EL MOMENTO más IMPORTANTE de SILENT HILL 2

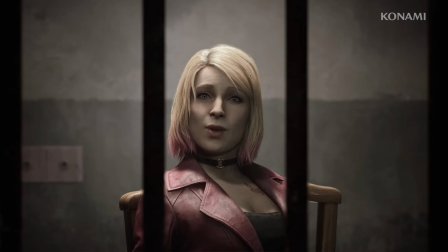Recientemente ha salido un nuevo trailer del remake de Silent Hill 2, donde por fin nos dejan echar un vistazo a la que es mi escena favorita del Silent Hill 2 original,
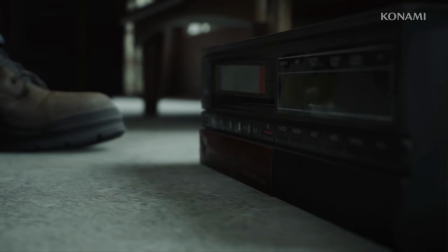y la que me llevó a jugarme todo el juego para ver su contexto.
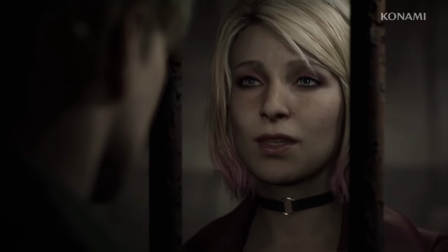No voy a criticar o alabar la ejecución del remake, porque considero que es muy temprano para juzgar, y además la línea es bastante diferente.
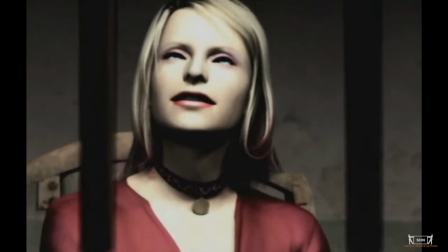Solamente voy a hacer una apreciación de la belleza de esta escena y lo que la hizo tan icónica en primer lugar.
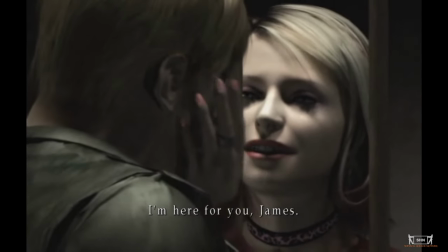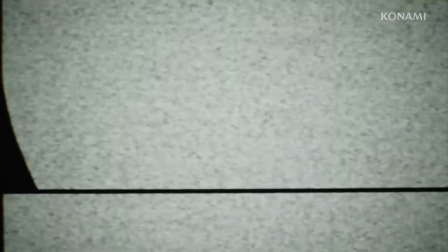De hecho esto, comenzamos por lo más básico que es el contexto de la escena y lo que le da ese halo de misterio Mi nombre es Luca y bienvenidos a mi canal, espero que lo disfruten
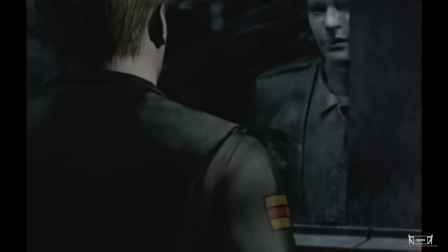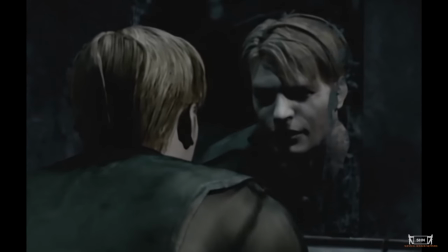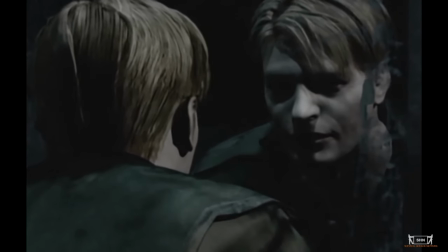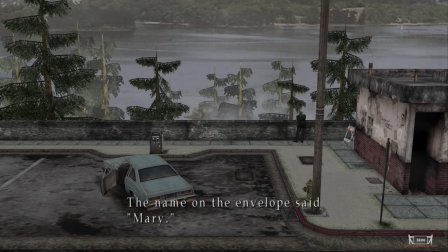Silent Hill 2 comienza con James llegando a Silent Hill debido a una carta que ha recibido de su esposa muerta donde dice que lo espera en ese lugar Luego de ver que obviamente esta ciudad no está bien
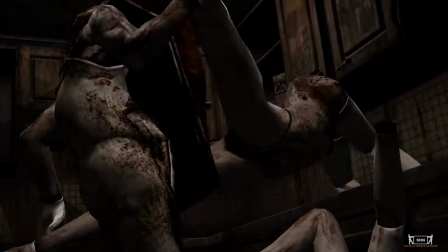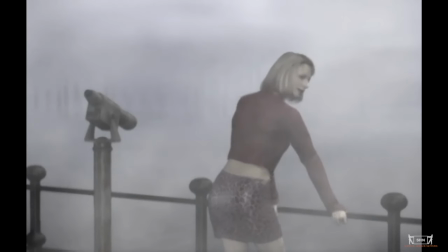Nos encontramos con María, en contraste con Mary, que es la esposa de James Que es una mujer provocativa, de mirada muy confiada
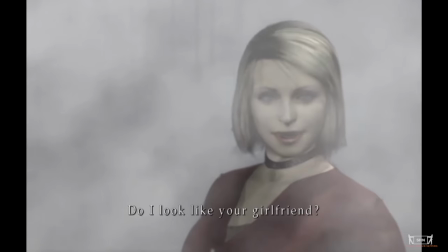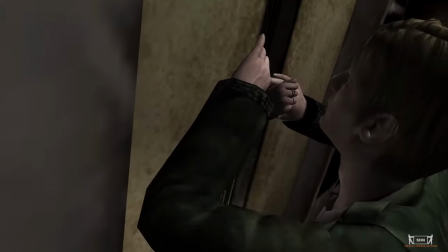Poco a poco, obviamente, nos empezamos a dar cuenta de que hay algo que está mal en esta ciudad Yendo de aquí para allá, acabamos en un hospital en donde María acaba muriendo al salir del mismo
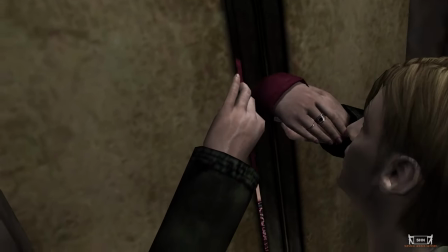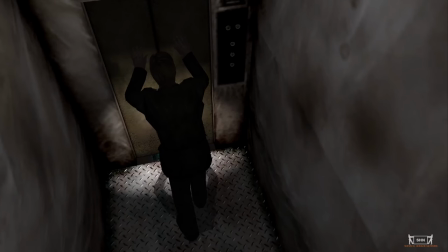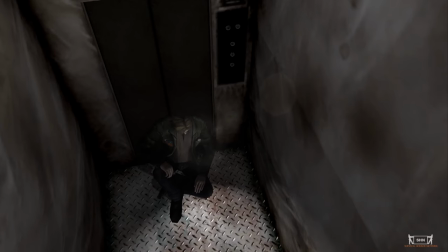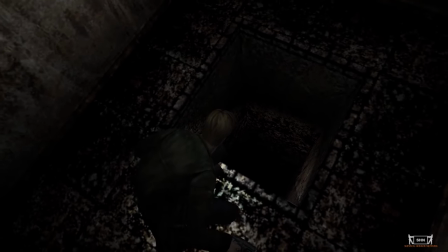Y es aquí donde el juego se empieza a volver cada vez más surrealista, con caídas constantes,
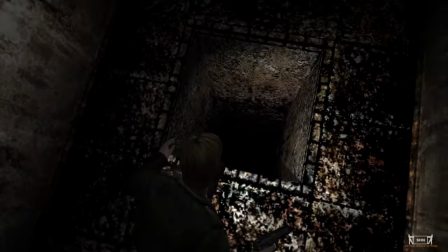metafóricas, en agujeros que representan el indagar en lo más profundo del alma de James.
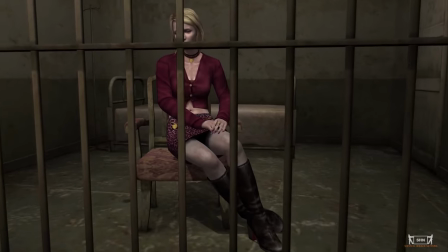En el laberinto, en la prisión de Toluca, nos encontramos de vuelta con María, quien no debería poder estar aquí, pero lo está.
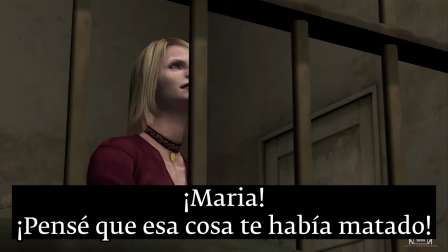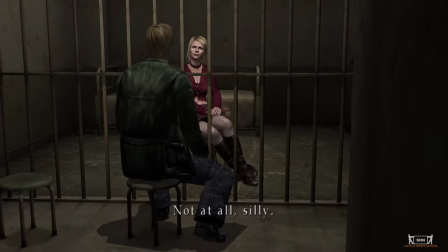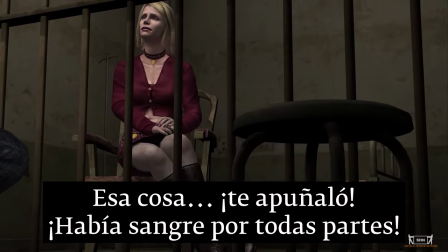Incluso nos toma como locos Nos pregunta si estamos bien Parece tener amnesia James, al igual que el jugador,
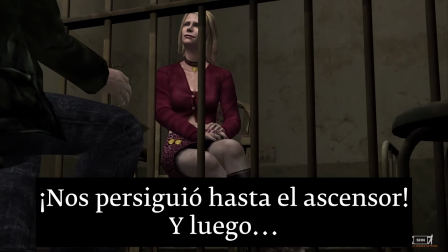se confunde Y la propia María o no entiende O se hace la tonta con lo que estamos hablando Empatizamos con James No sabemos qué está pasando concretamente aquí
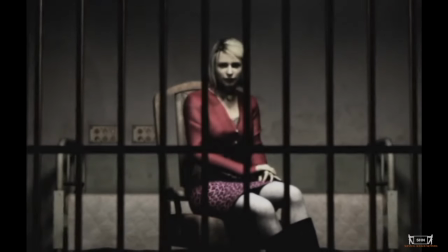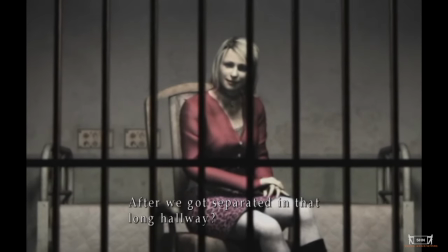La puesta en escena es muy particular. Se nos muestra un plano largo de María interrogando a James en una actitud de dominancia pese a estar tras
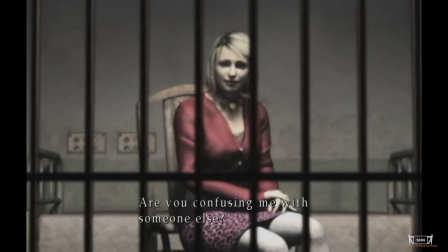las rejas y una iluminación perturbadora que muestra una sombra entre los párpados superiores y la ceja de María,
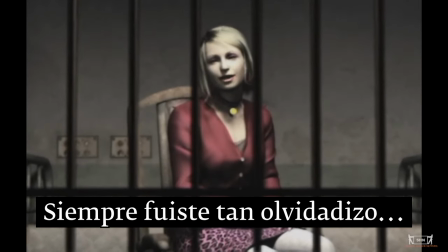mientras que, a su vez, emblanquece toda su piel. En general, sus ojos en toda esta escena no son visibles de forma clara.
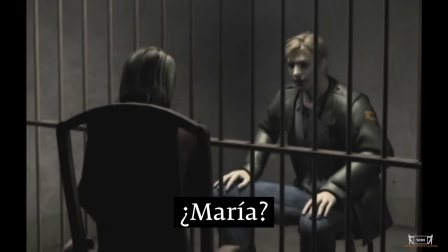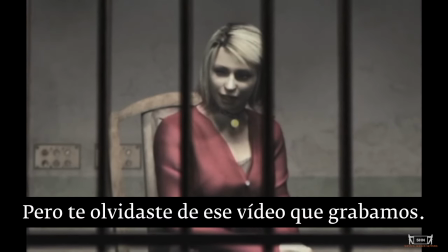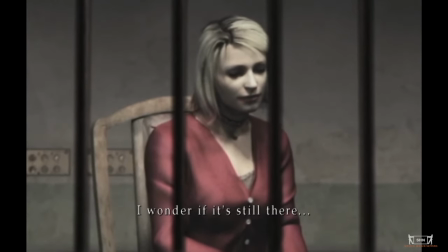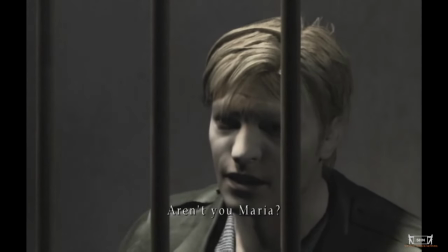Cuando James, confundido, le pregunta si no es María, ella contesta con un de forma amenazante.
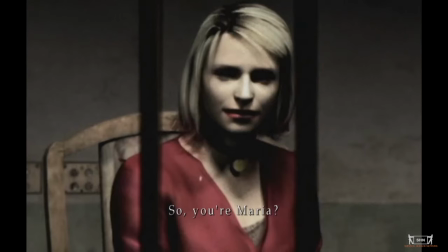Y aquí se vuelve juguetona y aún más confusa.
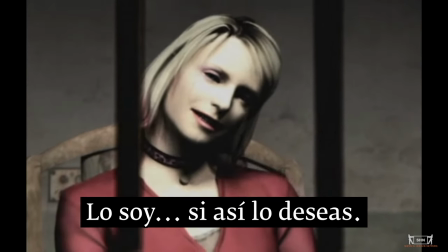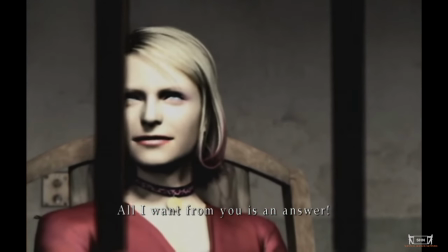Nos blanquea a los ojos, en señal de misterio, de ocultamiento de información, de enfado con nosotros por dudar.
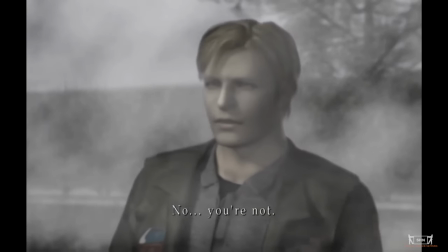Y aquí se debe remarcar, tanto en esta escena como en otras, la importancia del modelo de María.
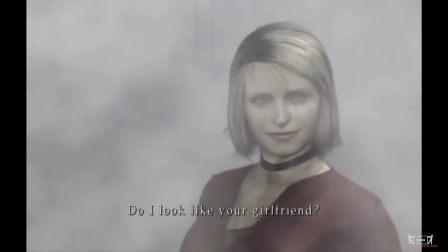Verán, el modelo 3D del rostro de María, en cinemática sobre todo, está muy basado en el de Cameron Díaz.
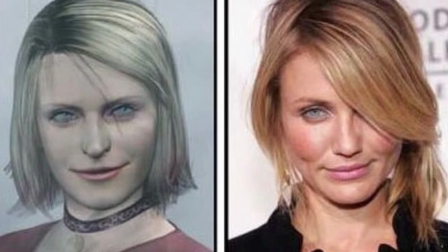Es prácticamente igual si lo pones lado a lado. Y esto no es simplemente por capricho.
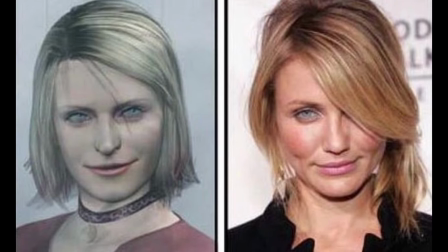El Team Silent vio esa mirada rara y profunda, provocativa y prácticamente salida de un más allá, que tenía en su momento la actriz y decidió hacerla aún más profunda.
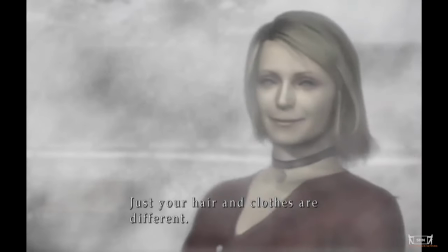Por ello, María da una sensación de irrealidad, de una mujer tan cercana al ideal de los deseos sexuales, pero, al mismo tiempo, alejada de la realidad, de lo factible y humano.
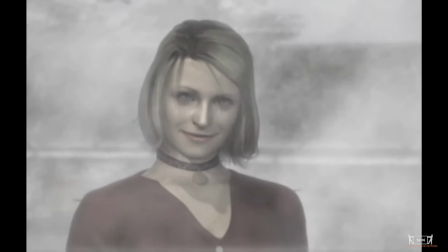Da una sensación de valle inquietante, pero en un buen sentido. Y la iluminación obviamente remarca aún más esto.
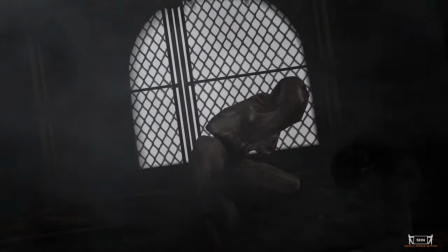En todo nuestro trayecto, encontrándonos con monstruos que reflejan el estado mental de James, sus culpas,
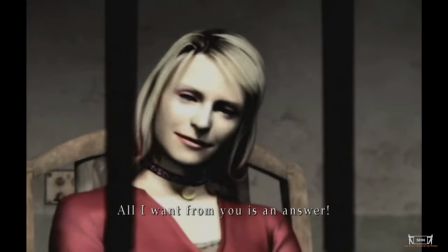su penumbra, sus deseos sexuales reprimidos, quien más amenazante se muestra ante él es justamente una mujer tras las rejas.
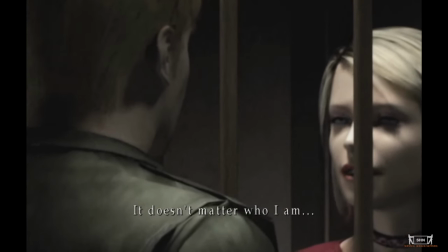María evada el tema para enfocarse en su objetivo principal El cual es ser ese reflejo
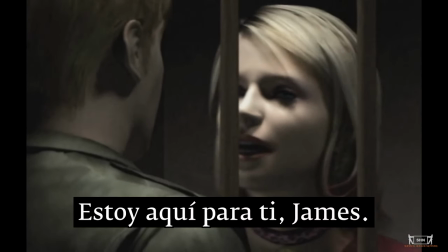de lo que James siempre quiso Sus fantasías e inquietudes No es su Mary,
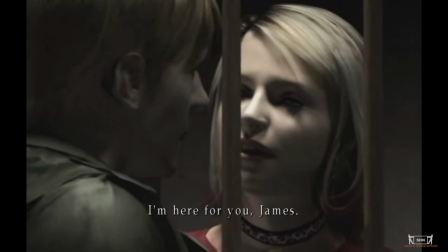es lo que él quiso que Mary fuera Incluso si es un deseo sexual reprimido inconscientemente Y este momento me pone los pelos de punta
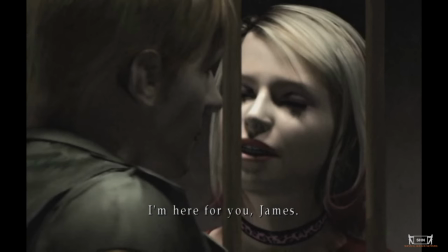cada vez que lo veo Es simplemente mágico en un sentido particular Toca esa fibra sensible, esa escalofriante a su particular manera
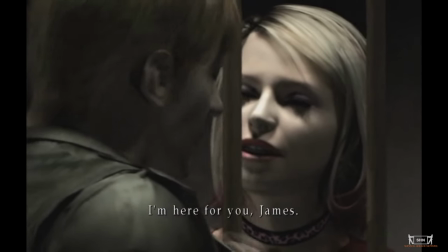Estoy aquí para ti, James ¿Ves?
Estoy real
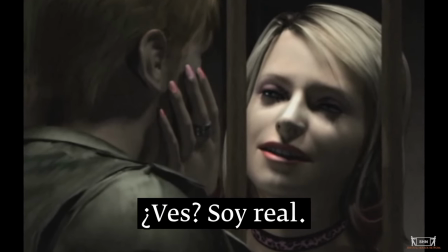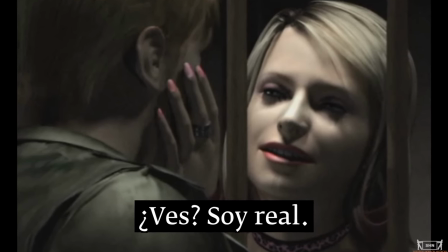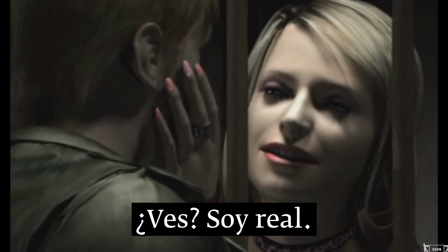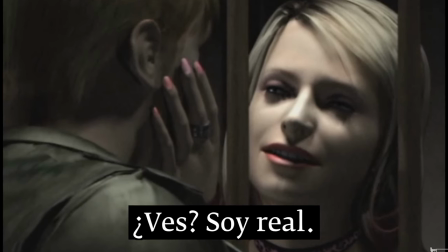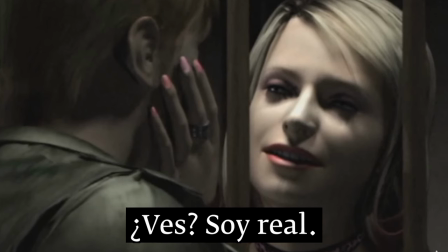de la muerte, de la ilusión, la seducción de la irrealidad.
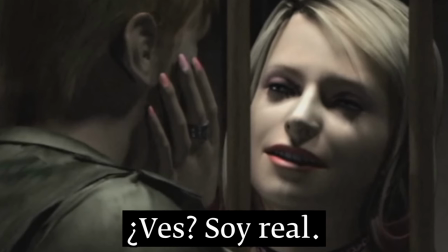Afirma, con el afecto y el contacto femenino del que careció James, que ahora todo va a estar bien, que podemos contar con ella y volvernos vulnerables.
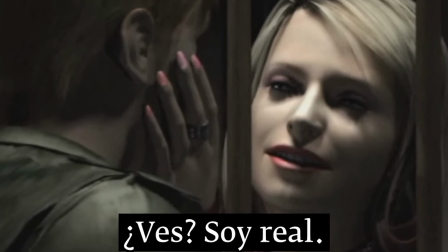Su mirada provocativa y llena de confianza contrasta con la de James.
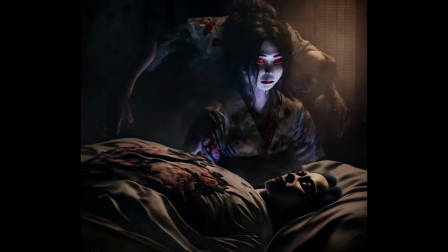No sé si han visto las típicas historias folclóricas de un demonio disfrazándose de un animal o una mujer para seducir o atraer y engañar a un hombre,
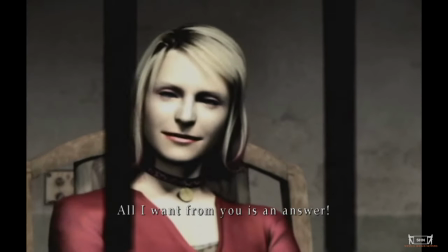y desde ahí devorarlo, pues esta escena trae esa sensación irreal a la mente. Sabemos que hay algo malo aquí, incluso sin saber el contexto del juego, pero no sabemos el qué.
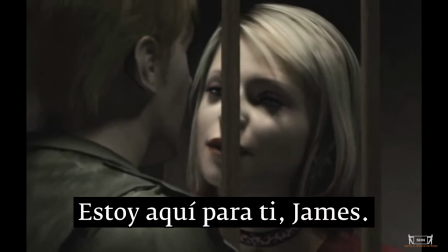Además, el hecho de dejar a un hombre adulto tan expuesto, tan vulnerable, hace aún más escalofriante la escena,
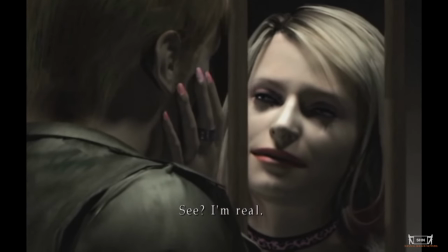sobre todo sabiendo que ella precisa de información que propio jugador no tiene y que la ha estado ocultando todo este tiempo.
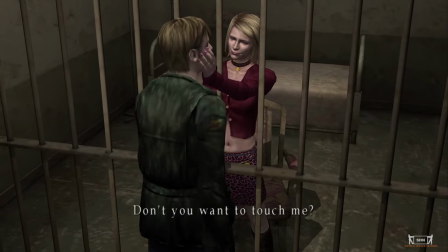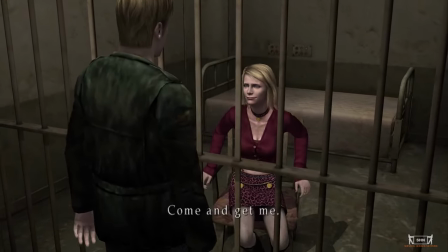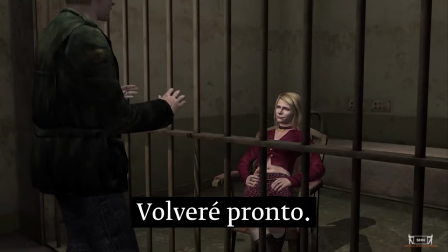Luego María invita a James al lado sexual, lo provoca a la vez que lo seduce, lo invita a pasar al otro lado prohibido, a evadir sus problemas.
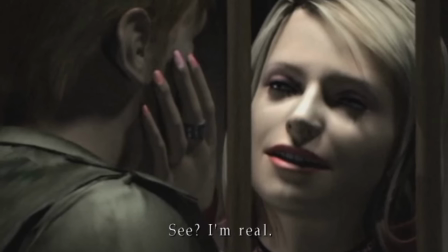María representa la banalidad y lujuria, un mundo de ilusión y fantasía, aquel deseo sexual reprimido por James. La escena es tan escalofriante porque mezcla irrealidad con realidad del otro lado.
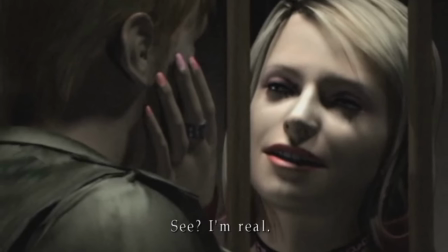La vida de James contraece más allá que representa a María, la inocencia genuina y la pretensión de inocencia, el empoje constante hacia el erotismo de María, contrastado con esa preocupación e ingenuidad de James.
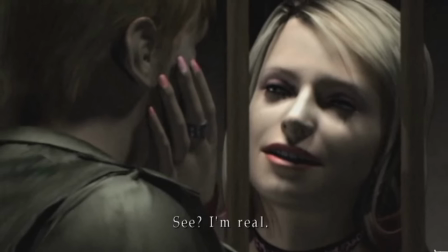Además, da la pista hacia la revelación más importante del juego, que se encuentra en esa cinta en la habitación del hotel. Este es el punto más alto de confusión del jugador y del propio James, y es manejado con una sutileza manipulativa escalofriante por parte de la triste voz y del Team Silent.
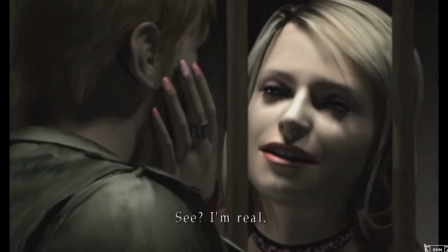En este punto, Silent Hill 2 pasó de ser un juego increíble a la obra en la que piensas cuando vas a dormir. Esta escena no solo me da escalofríos, sino que también me perturbó en cierto modo.
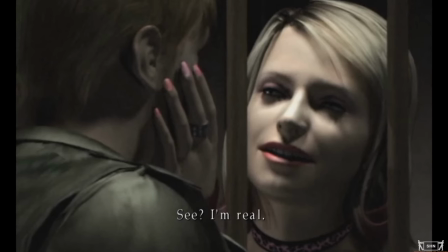Es el pico no solo del simbolismo y las metáforas, sino de la sutileza y maestría en la dirección del juego. Se juega con la información,
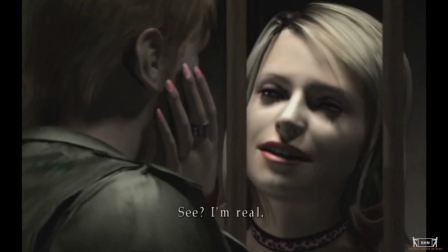con las emociones del jugador y del propio James y da una pista de la manipulación que esta ciudad está ejerciendo sobre James y no podemos hacer nada para evitarla. Si les ha gustado este vídeo déjenme en comentarios si les gustaría que analice todo Silent Hill 2 antes de que salga el remake y también si tienen ganas de ver otro vídeo analizando otro juego con toques de horror les dejo por aquí mi vídeo de Bloodborne. Muchas gracias por ver y hasta luego.